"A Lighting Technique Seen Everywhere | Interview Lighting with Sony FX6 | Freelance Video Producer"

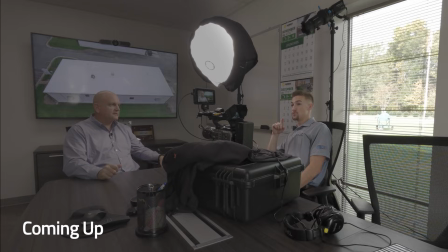(0:00) You were going to go on site.
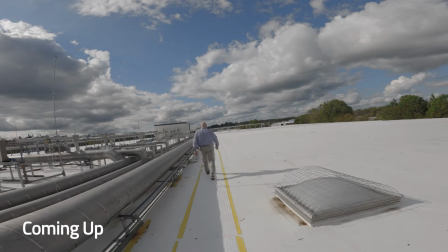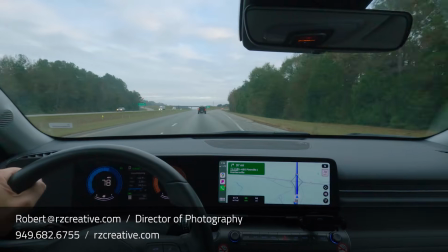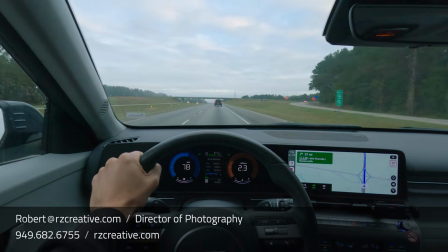(0:13)
Today we'll take a look at some behind the scenes of a travel job that I shot, which included an interview and B-roll package.
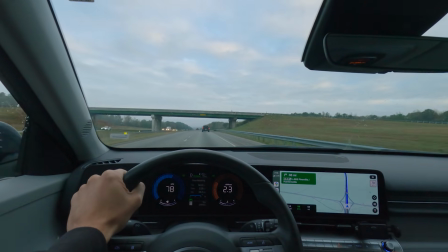(0:20)
This was shot for a client that I shoot for a few times a year, and there's always some travel involved.
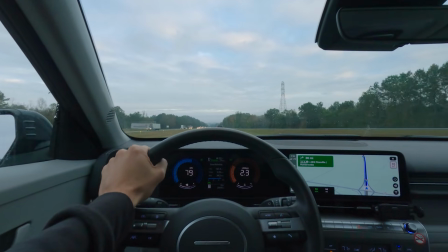(0:26)
Since the company has customers all over the US, I've shot in a few different states for them.
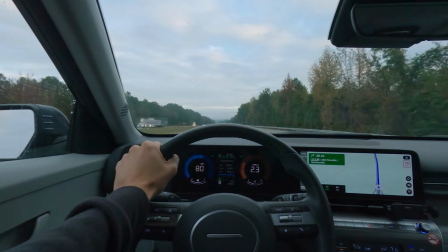(0:32)
This particular shoot was about a 4-hour drive from where I live and involved shooting in 2 locations in one day.
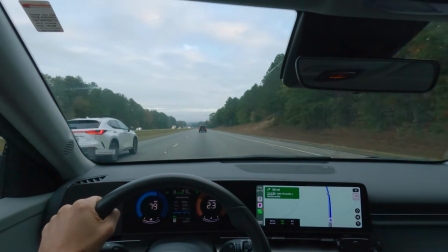(0:40)
First on the agenda was to meet with my point of contact and their customer at their office to set up for an interview.
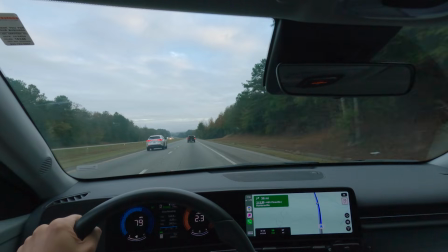(0:47)
So in this video, we'll dive into the lighting breakdown, which took place in a classically boring conference room.
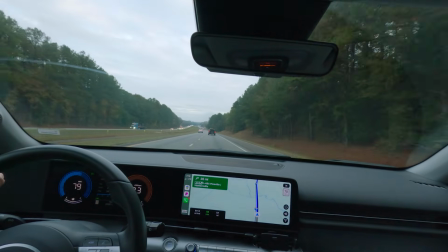(0:55)
I always make sure to leave myself plenty of time when I travel so that I can maximize my setup time,
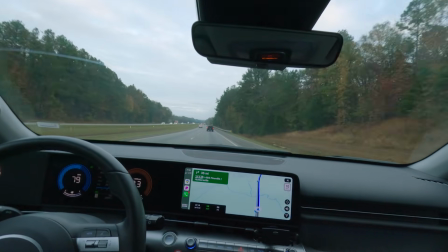(1:01)
which in this instance allowed me to experiment a bit with how I wanted to light the subject.
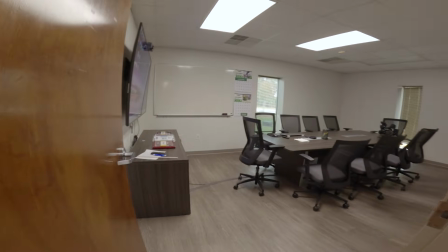(1:07)
Upon arriving on site, I was greeted with the always challenging conference room.
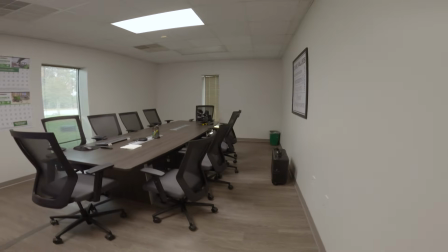(1:13)
This day saw overcast skies, so there wasn't a whole lot of daylight filling in the room tone.
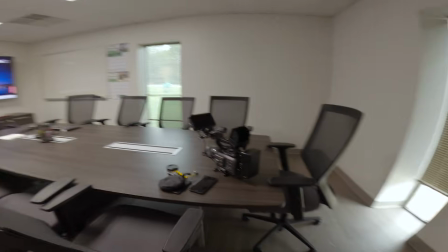(1:20)
So rather than battle the overhead lights, I leaned into them and used them to my advantage, which you'll see in the final look.
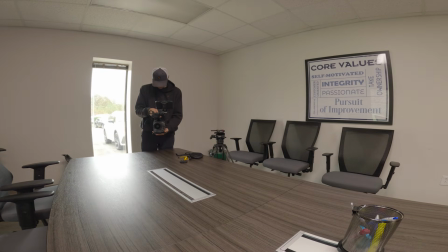(1:29)
Before setting up any stands or bringing in any equipment,
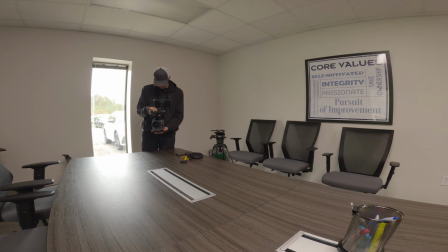(1:31)
I always like to get a general sense of where the camera position will be in relation to where the subject will be seated.
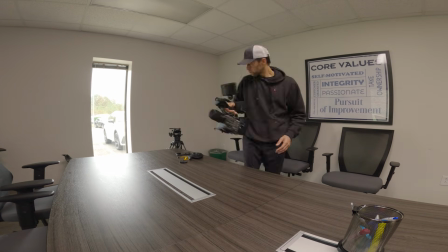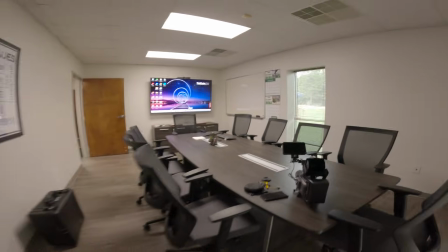(1:48)
I opted to not include a window for a few reasons, which made life easier for me.
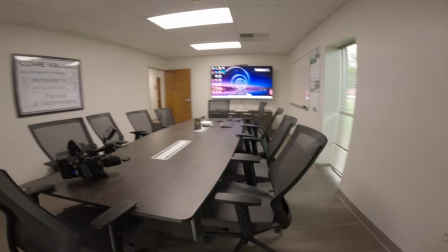(1:53)
The first reason was, without any windows in the frame, I wouldn't need nearly as much output to light the subject.
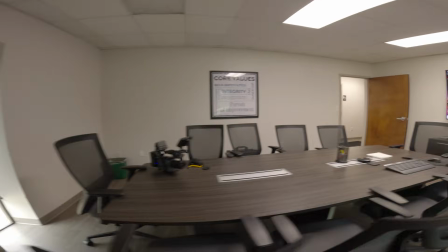(2:01)
And the next reason was, by not including a window, I wouldn't be battling the overhead lights.
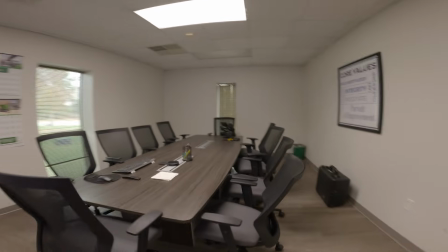(2:07)
I also wouldn't need to turn them off, and therefore didn't need to add a bunch of my own lighting to lift the ambient level of a dark room.
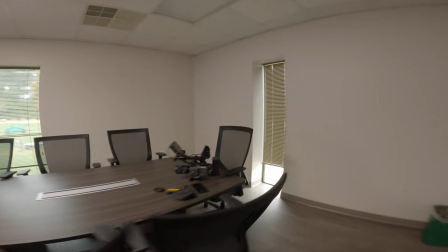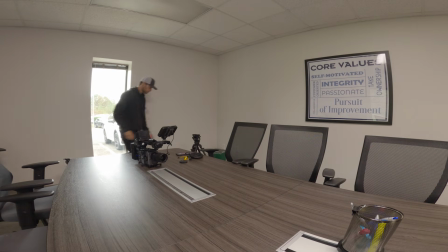(2:21)
So my thinking was to shoot into the corner of the room towards the TV,
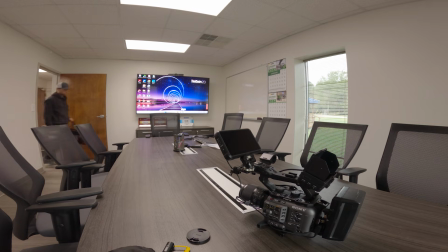(2:26)
and from here I began setting up a key light while also brainstorming what I could do to create some interest on the wall behind the subject. My preference is to always use the largest key light source I can, and as much as possible double diffuse my light.
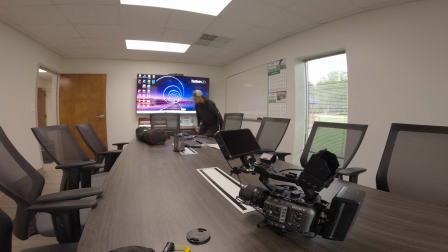(2:43)
In this space there was only so much space to work with, and it made it even more challenging since we were unable to lift or move the conference table.
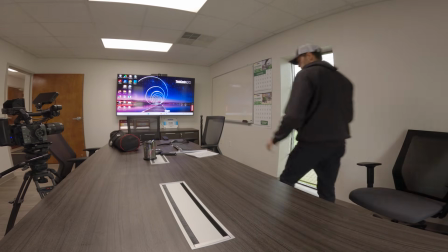(2:51)
So sometimes you just have to do what you have to, which meant keying with a smaller source.
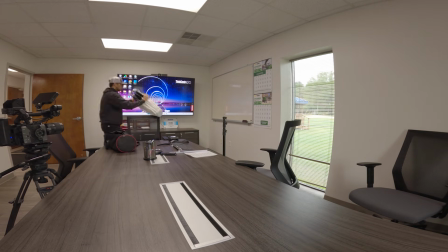(2:57)
I did bring the light dome with me, but there wasn't enough space to accommodate the depth of it.
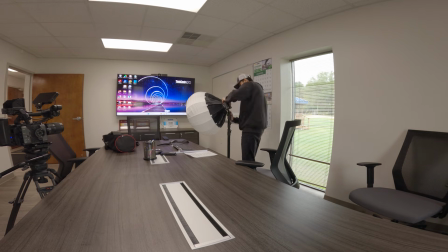(3:04)
So a simple lantern would have to do the trick for this one.
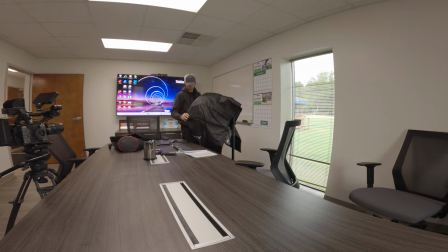(3:08)
Before committing to this setup, I had first asked if they could put the company website up on the TV,
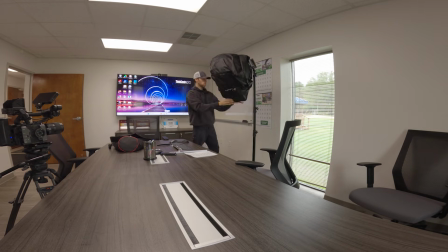(3:14)
or if they had any video that could be played on it during our interview. And if they didn't, I would have changed things up, but fortunately, I didn't have to.
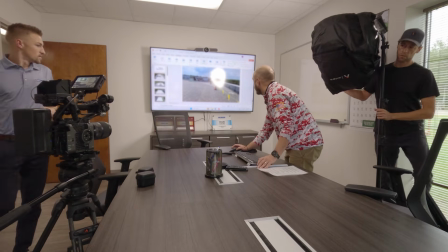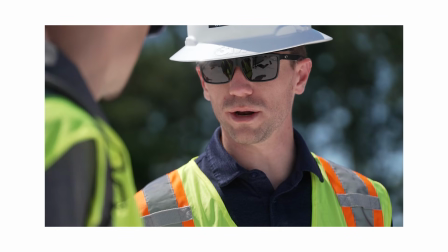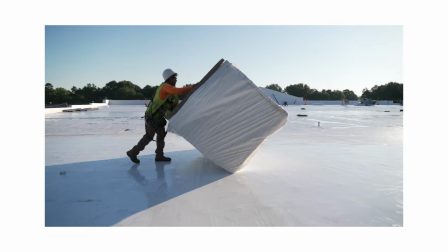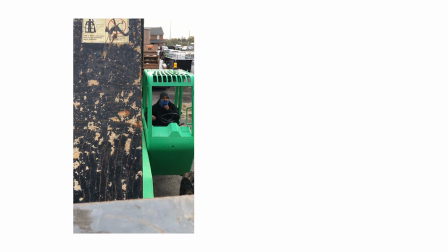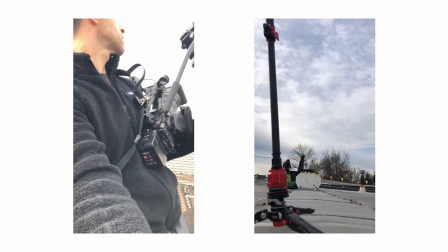(3:52) Will do.